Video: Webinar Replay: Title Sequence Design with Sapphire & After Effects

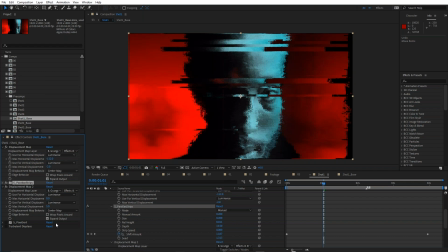(24:46)
Yeah, let me have a look. Nothing. Yeah, I think I tested a few things, and I thought that's the wrong one. So let me try this one. Yeah, it doesn't. Does it? Yeah, it did. It did, right? But it filled it with this bright red, which is, yeah, it's a good point.
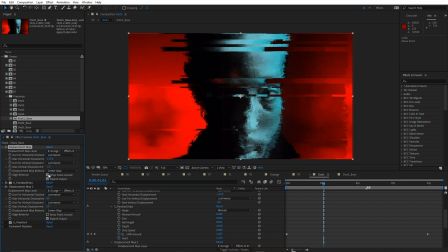(25:06)
And thanks for calling that out. It does hide the transparency, but it fills it with this red. And I guess it's because it's wrapping the red pixels from the left-hand side. So if you like that, cool.
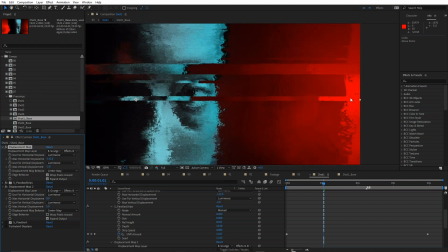(25:18)
And if you need to fill in that transparent area, then wrap pixels. Absolutely. Good call.
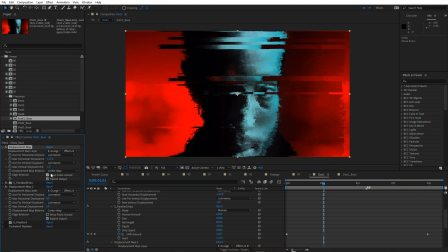(25:25)
Cool, thanks, John.
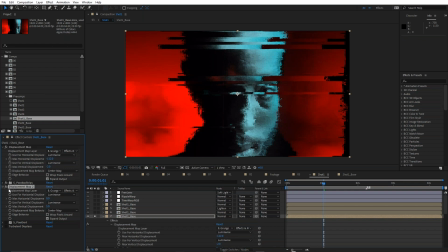(25:29)
So let's see, what's next? So displacement map and then pixel sort. I love a bit of Sapphire pixel sort. It gives that real techie look. So let me just turn that on.
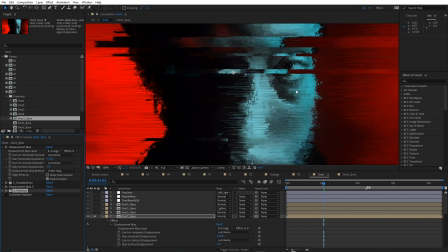(25:43)
So you can see pixel sort is just pulling little strips out of this. And I've got a little bit of, I've got some horizontal displacement. Sorry, wrong one. Parallax strips. Pixel sort.
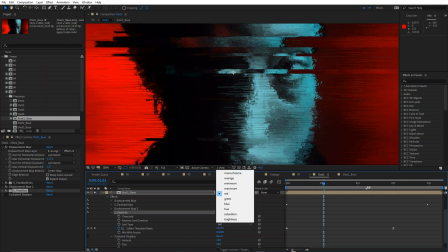(26:00)
I've changed sort type to red, so it's working a little bit harder on the red pixels.
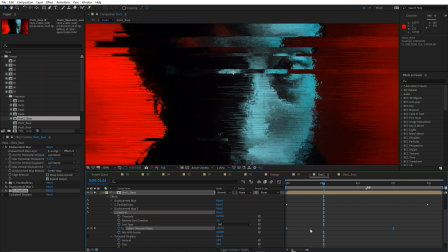(26:05)
And you can see I've actually animated soften threshold mask. I've got keyframes for that, and that's what's animating the length of these. If I just drag that, I'm going to set a keyframe, but it doesn't matter. If I just drag that, see how by animating that, that's what's changing the length of them, and that's what I wanted.
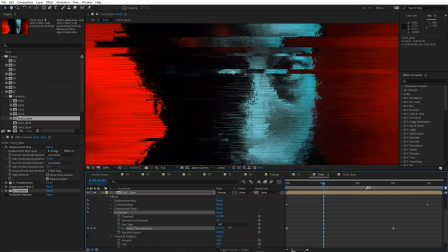(26:23)
I didn't want them to be stationary. I wanted them to just be sort of smearing across like that. So I just added a few keyframes for soften threshold mask, and I've also mixed it with the source slightly.
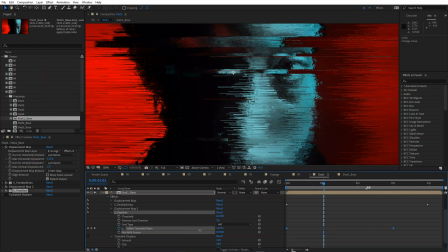(26:37)
See, that's the full-on version, but just mixing it with the source just knocks it back a little bit because it can be pretty intense.
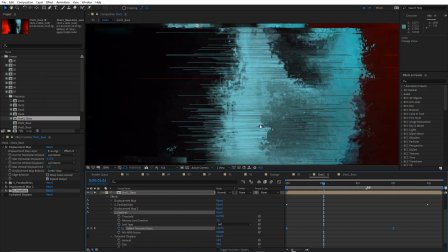(26:46)
It's quite strong. So just mixing it with the source fixes that a little bit. And lastly, once again, this is giving me fairly straight lines.
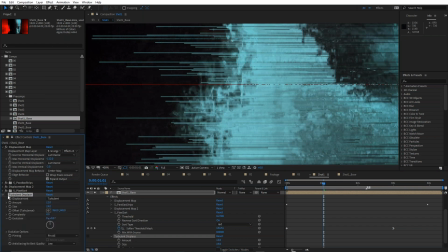(26:57)
So I've used a bit of After Effects turbulent displace, just to give a bit of waviness to these. Let me turn that on. You can see how that gives the waviness. And that was definitely inspired by night flyers. I looked at a couple of frames of night flyers, and it looked like that.
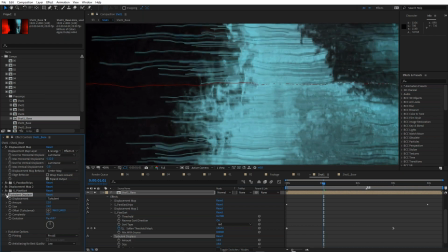(27:15)
Love a bit of turbulent displace as well.
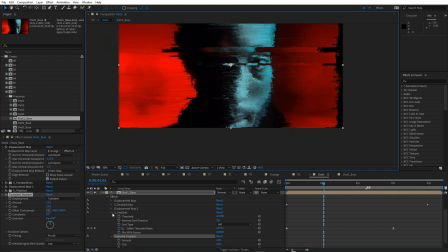(27:20)
So that's the base, and I've used this stack of effects for pretty much all of the shots. We'll look at that in a moment. It's looking good, but it's obviously way too much, so it needs a little more work.
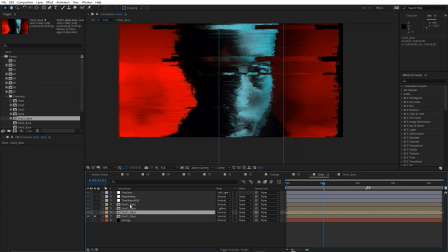(27:33)
So I've actually added a second version of that without the effects on top.
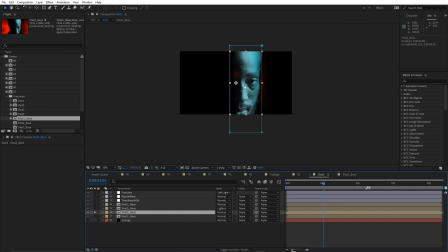(27:39)
You can see that, just like that. So that's our original shot one base on top of that look.
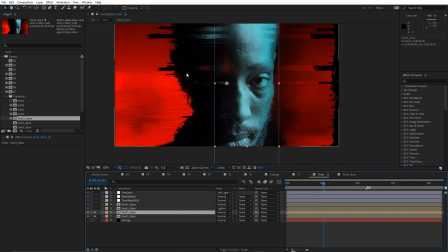(27:46)
And that's already helping. So we're getting all of that great glitchy, grungy value,
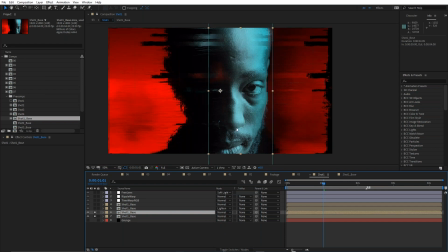(27:53)
but we're controlling where it's actually applying to the shot just by adding another version of the shot on top and masking it out like that. It's really nice, just adjusting the mask until it looks like you want it to look. See, obviously I need to bring that right out like that.
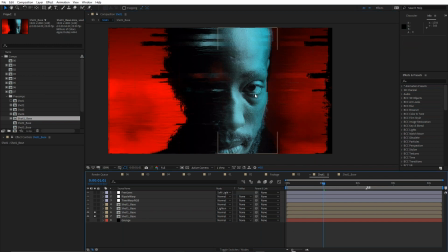(28:13)
I mean, this is such a great shot. His eye is so strong. I couldn't let that couldn't that be distorted too much. I actually ended up focusing quite strongly on that. Okay, I've added another pixel sort above that.
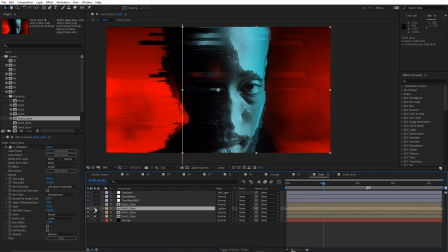(28:30)
And you can see, remember we looked at that night flyers shot where I said I was inspired by the pixel sort? I basically created exactly the same look as night flyers.
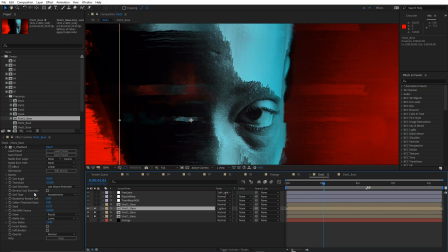(28:40)
And for this one, I've actually changed the sort angle. If I just make the sort angle zero, you can see that's the kind of look that night flyers had.